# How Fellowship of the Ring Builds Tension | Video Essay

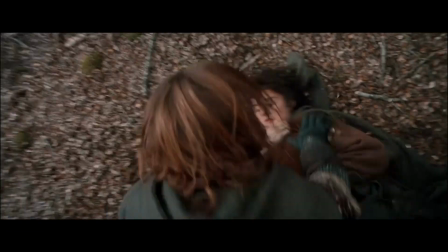[0:06]
So near the end of Fellowship of the Ring, Boromir, one of the 9 members of the Fellowship, snaps and gives in to the power of the ring.
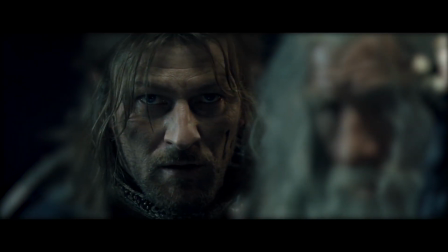[0:15]
This is not really a surprising development, as the film throughout its runtime has been hinting at Boromir's vulnerability and
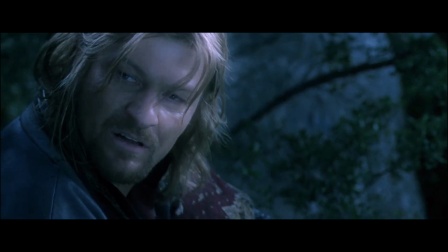[0:24]
pessimism, even though he seems to mean well.
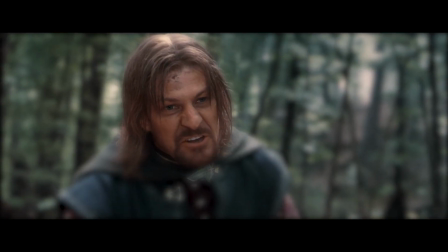[0:27]
Coming back to this scene, I want to focus on one moment that takes place just minutes before Boromir's madness.
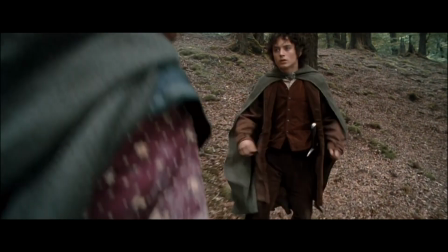[0:34]
Take a look.
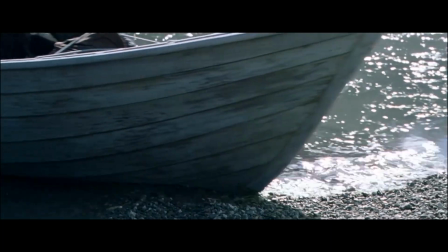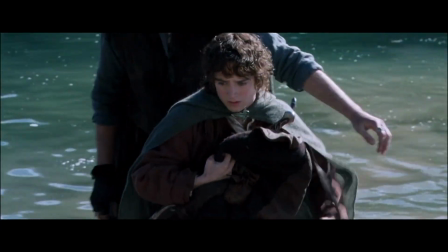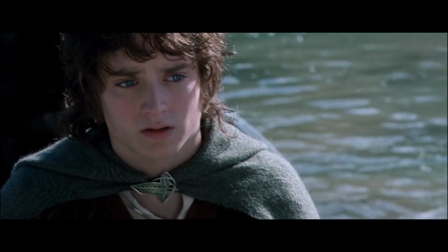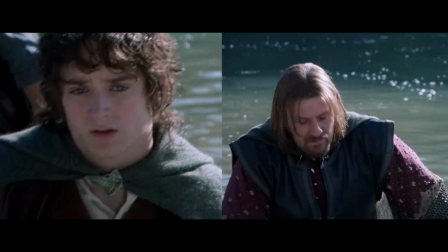[0:53]
Did you catch that? The film essentially wants to subconsciously register the rising tension between Boromir and Frodo,
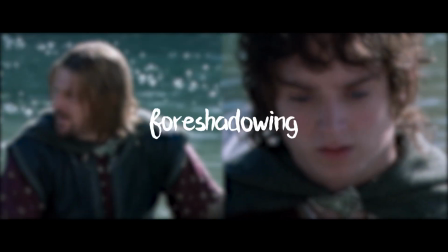[1:01]
a sort of foreshadowing for what's going to happen.
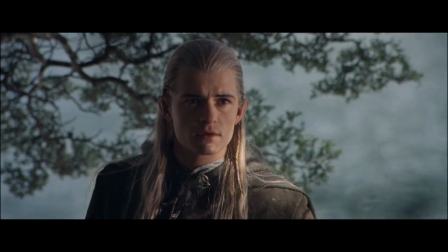[1:04]
We know what we saw, yet we can't really put a finger on what's exactly wrong.
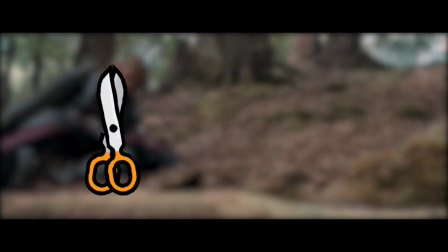[1:11]
This is great filmmaking. And it's not just the editing that's doing the magic, it's also the music.
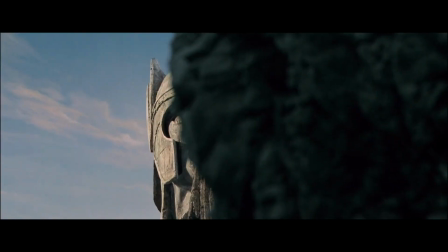[1:18]
Even before the film set up for Boromir's madness, the music takes a significant tonal shift.
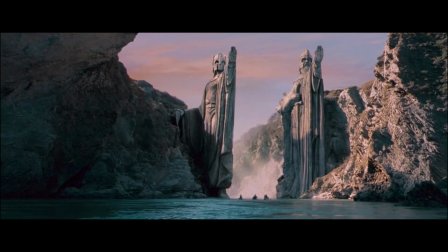[1:25]
It transitions from the wondrous
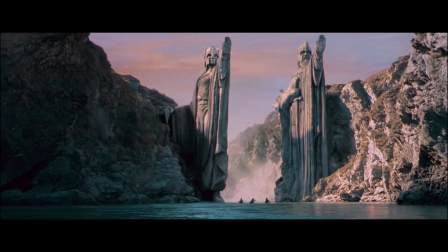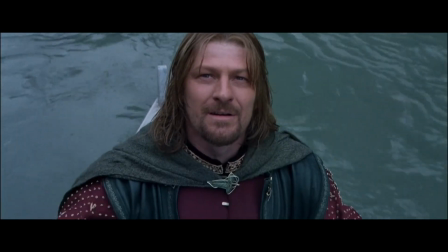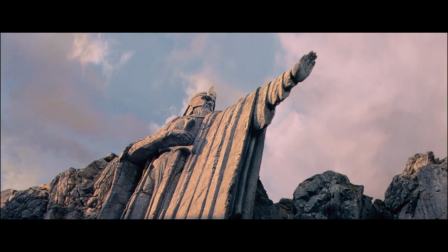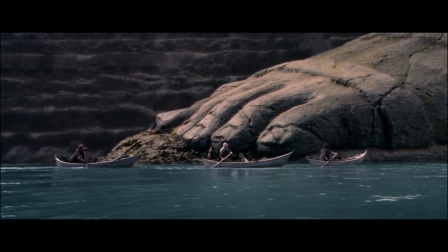[1:44]
to something sinister.
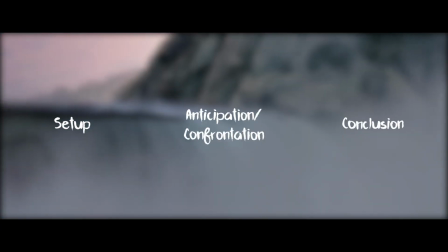[1:46]
This whole setup, anticipation, and the eventual conclusion look similar to how a 3-act structure works.
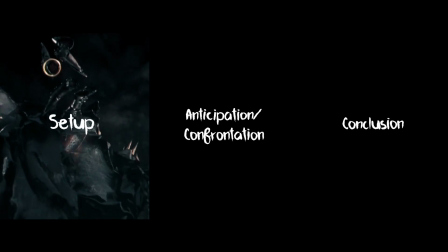[1:54]
In a 3-act movie, we have the setup, which usually involves introducing the characters,
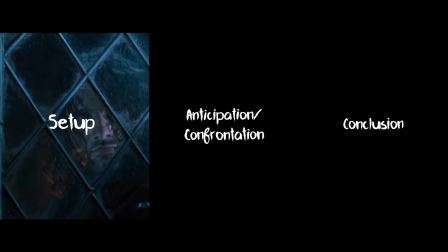[2:00]
the relations, what do they do, etc. Then, it's followed by confrontation.
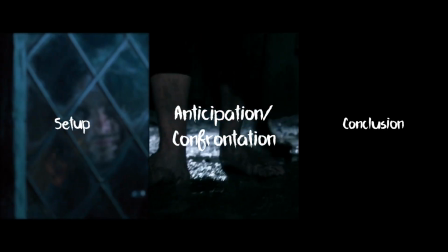[2:07]
This is where the plot moves forward, conflicts are formed, the protagonist gets into trouble and tries to come out of it.
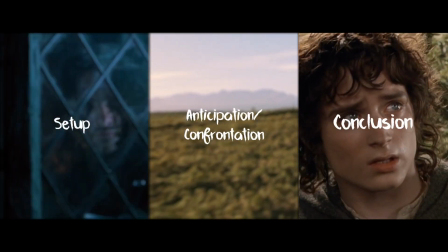[2:14]
You get the idea. Finally, it all ends with resolution. This is, simply put, the conclusion.
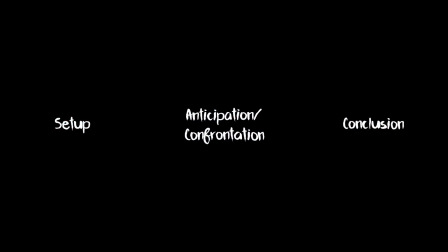[2:22]
Where loose ends are tied up, the plot is complete. Coming back to our example, it has the same exact structure.
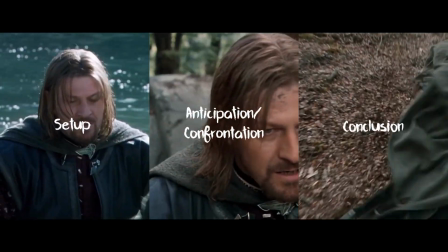[2:30]
We have the setup, the confrontation, and the conclusion.
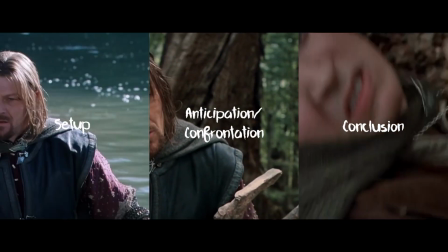[2:35]
This seems like a pretty obvious way to build tension, and there isn't anything new in it.
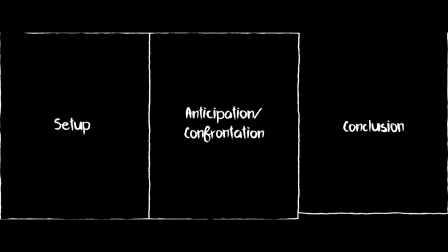[2:41]
But this structure is, well, a structure. How you use it to your advantage depends on how you want the scene to be played out.
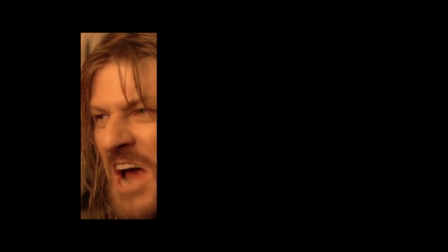[2:50]
Throughout the entire film, we had grown suspicious of Boromir.
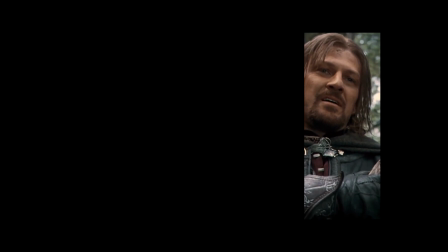[2:54]
But when the moment finally came to confirm our suspicions, the film didn't just show it to us,
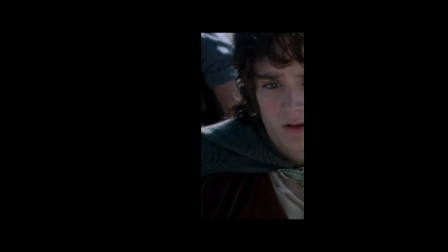[3:01]
it built upon it one last time as a reminder of Boromir's true intentions.
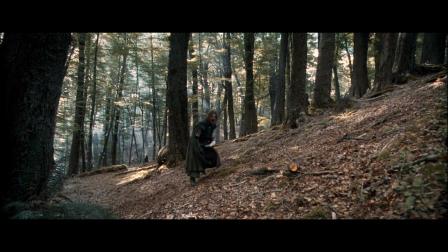[3:07]
And that is why this scene is so powerful and feels authentic.
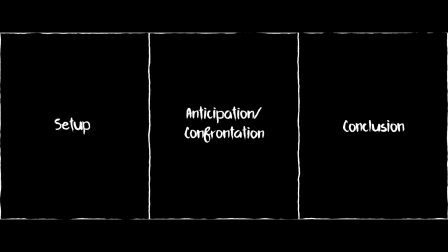[3:14] Please, Frodo.
Okay, so like I said, this is just a structure. So in how many ways could we use it to build tension? Well, you can stretch the tension.
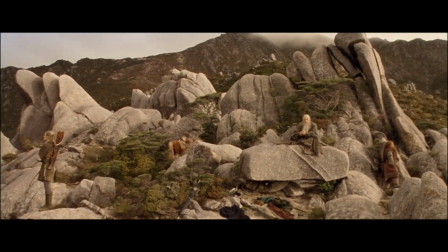[3:27] If anyone was to ask for my opinion, which I note they're not, I'd say we were taking the long way round.
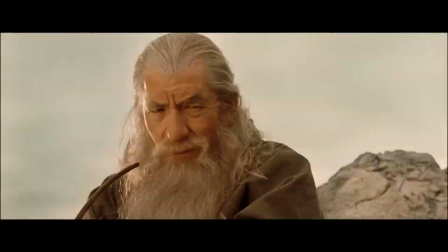[3:34] Gandalf, we could pass through the mines of Moria. My cousin Balin would give us a royal welcome.
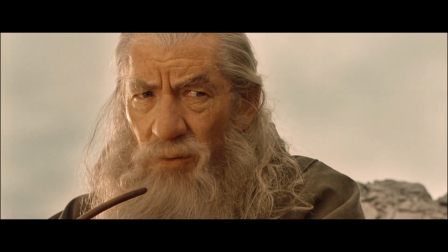[3:42] No, Gimli. I would not take the road through Moria unless I had no other choice.
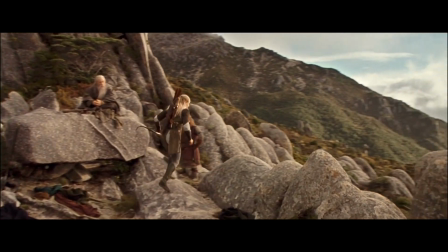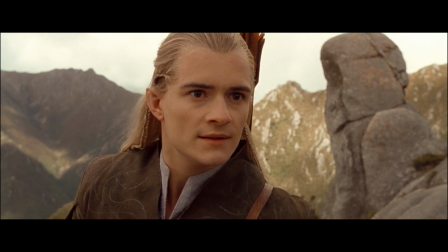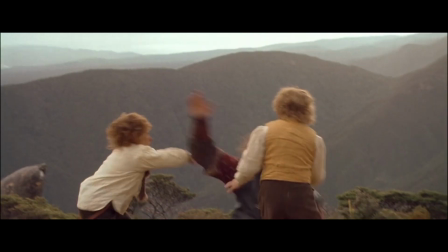[3:57] Sorry! Get him! There you shot him!
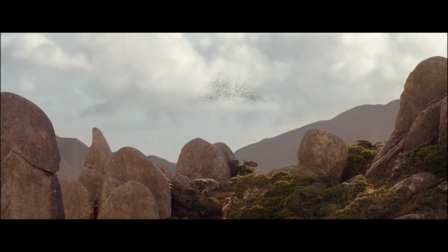[4:03] Hold him! Hold him tight! May! Got my arm! Got my arm! What is that?
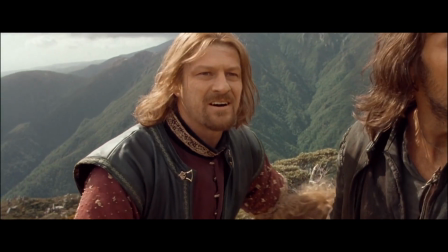[4:07] Nothing, it's just a wisp of cloud. It's moving fast. Against the wind.
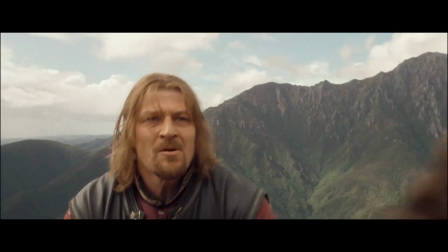[4:15] Crabine from Dunland! Hide! Hurry! Frodo!
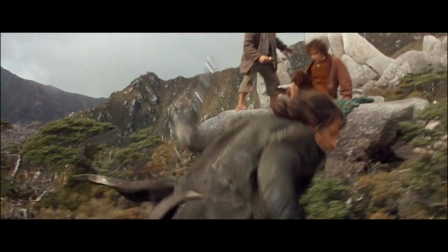[4:20] Cover!
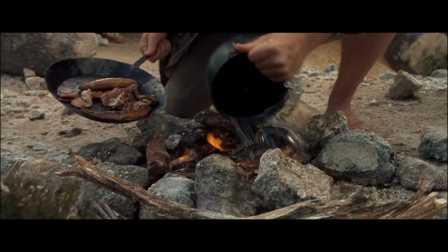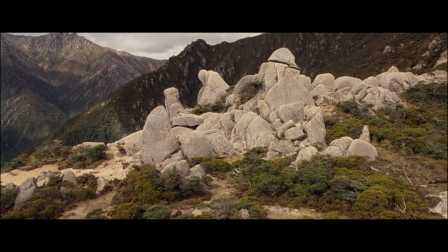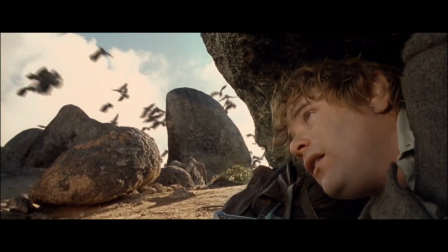[4:35]
It's like the suspense is a rubber band, and I'm just stretching it and stretching it and stretching and see how far it can stretch.
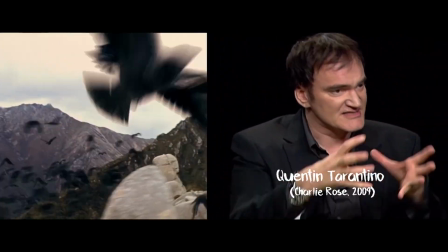[4:41]
Now, normally in a situation when you do a movie, you try to make your scenes as compact as possible so there's not air and you don't wear out your welcome with the audience. But in this method, as long as that rubber band can stretch, the longer the scene can hold, the more suspenseful it is.
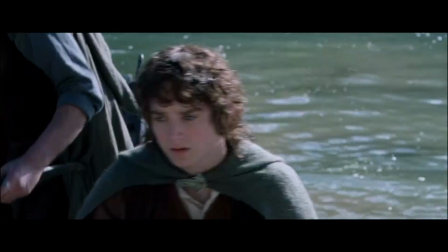[4:59]
While our first example used editing and conversation, this is almost purely audiovisual.
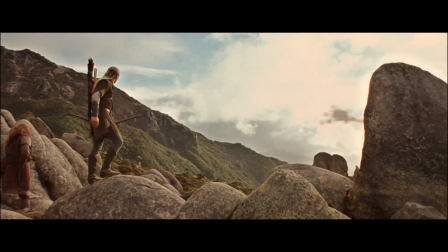[5:07]
Notice how we, the audience, is never shown what the danger is.
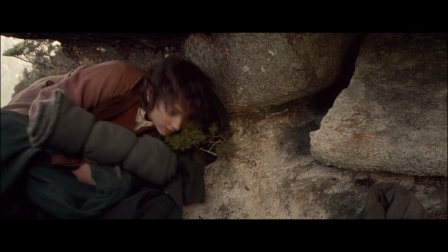[5:10]
So we feel that sense of dread the Fellowship is feeling, like it can come anytime, but we don't know when.
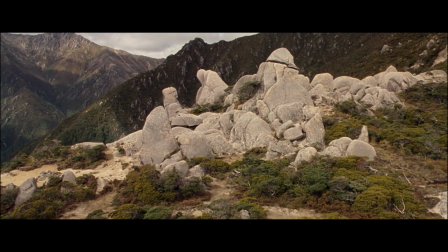[5:19]
This unpredictability is what makes this scene great. Again, just show what the danger is right away and the scene just feels flat. There are multiple sequences in Fellowship of the Ring with this structure. Director Peter Jackson, editor John Gilbert,
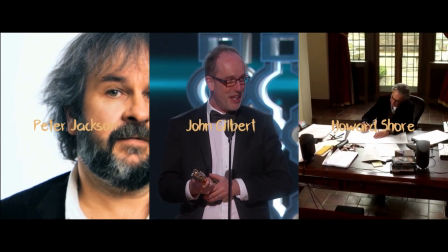[5:36]
and composer Howard Shore have combined forces to smartly use this structure to their advantage.
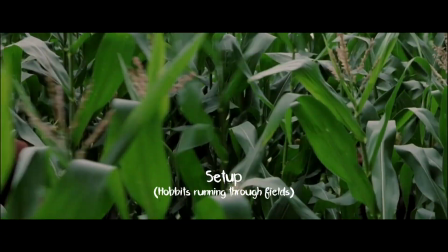[5:43]
But it isn't fun if this technique is kept just for the shocking moments or the thrilling And moments. some cabbages.
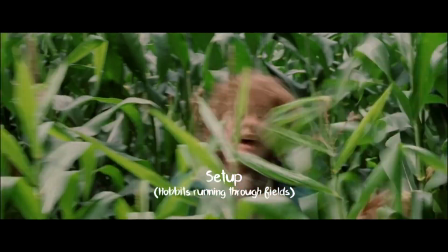[5:50] And those 3 bags of potatoes that we lifted last week. And then the mushrooms the week before.
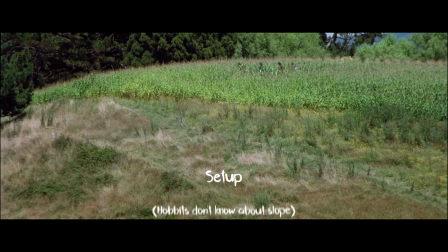[5:55] Yes, Pippin. My point is, he's clearly overreacted. Run!
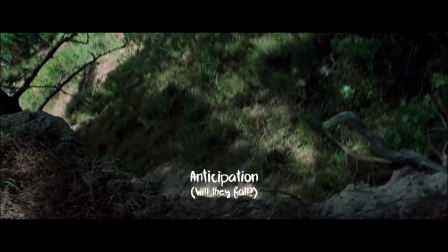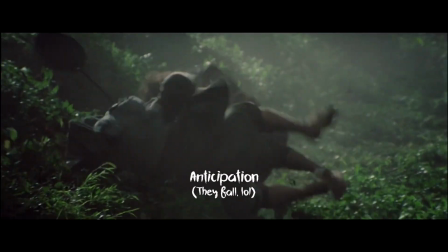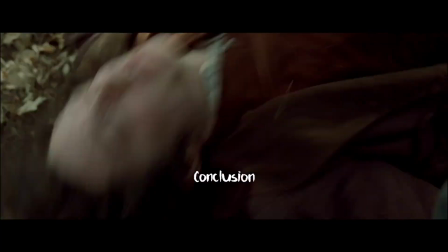[6:10]
Or it can even elevate small moments that seem insignificant.
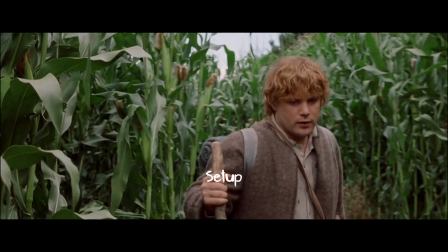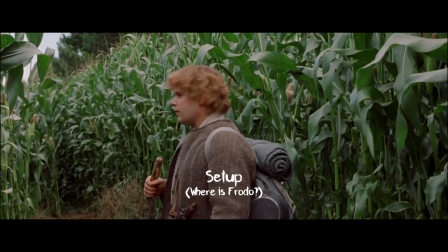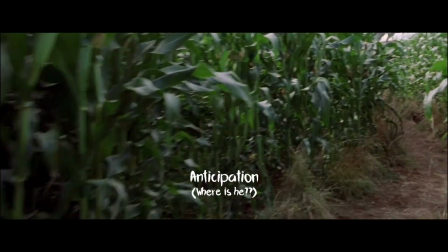[6:25] Mr. Frodo? Frodo? Frodo!
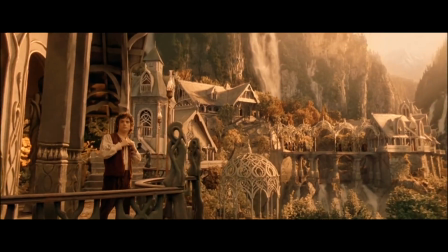[6:32]
The Fellowship of the Ring has received a massive praise for its art direction, locations, music, the performances.
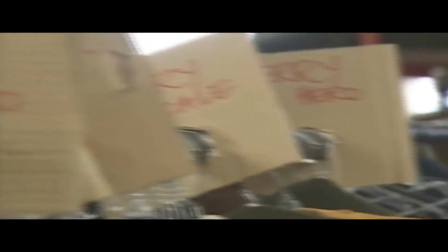[6:41]
But most people forget to appreciate the hidden aspects like the editing, the pacing, the camera work.
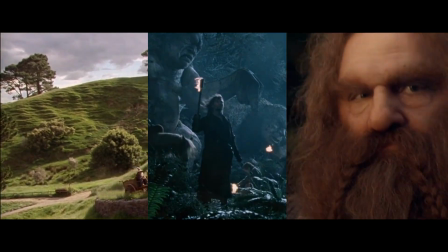[6:49]
Films aren't always about the things you see, it's also about the things you don't.
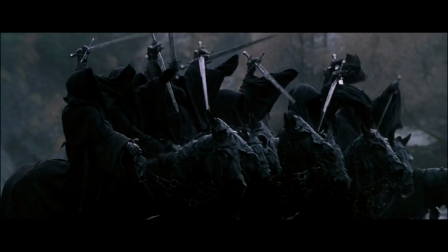[6:55]
Part of the magic is to make us feel the ordeal, the thrill, the laughter, the sadness that the characters themselves feel.
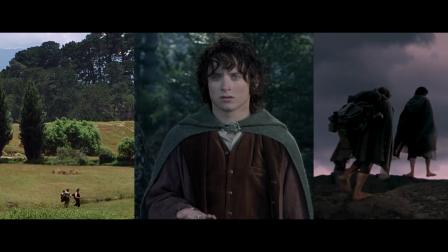[7:05]
Fellowship is no exception. Its story just pops out of the screen.
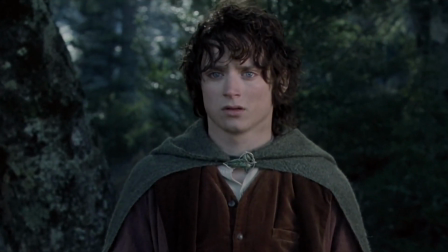[7:11]
So next time, when you fall in love with a film, go back again and take the time to appreciate how they did it.
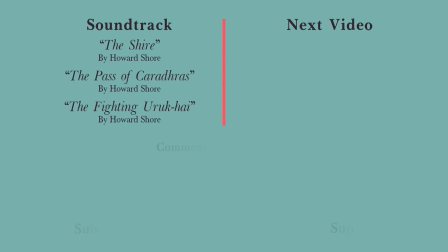[7:24]
Hey everyone, thank you so much for watching the very first video essay of Artective.
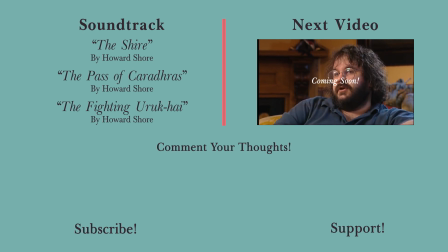[7:29]
Hope you enjoyed, and if you did, please support this channel by hitting the subscribe button so that I can bring new content as fast as possible. Artective is a new series of essays that looks closely into the art of films, music, video games, literature, etc.
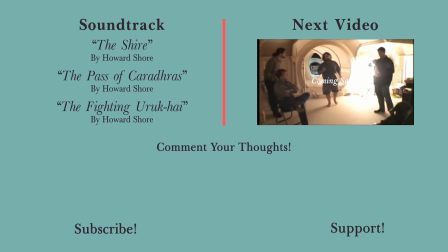[7:45]
Your opinions are very much welcome, and I would treat them as suggestions to improve my content.
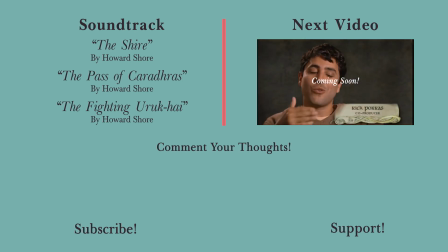[7:51]
At the moment, this channel isn't my full-time job,
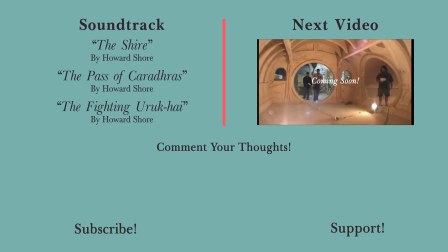[7:54]
so if you think you want to help me dedicate my entire time to this channel so that the content comes out faster and of higher quality,
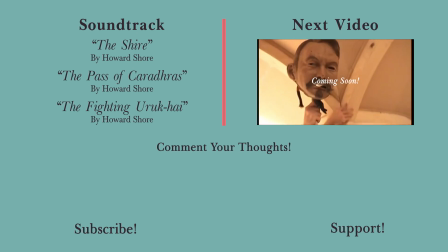[8:01]
please consider supporting me on my Patreon page.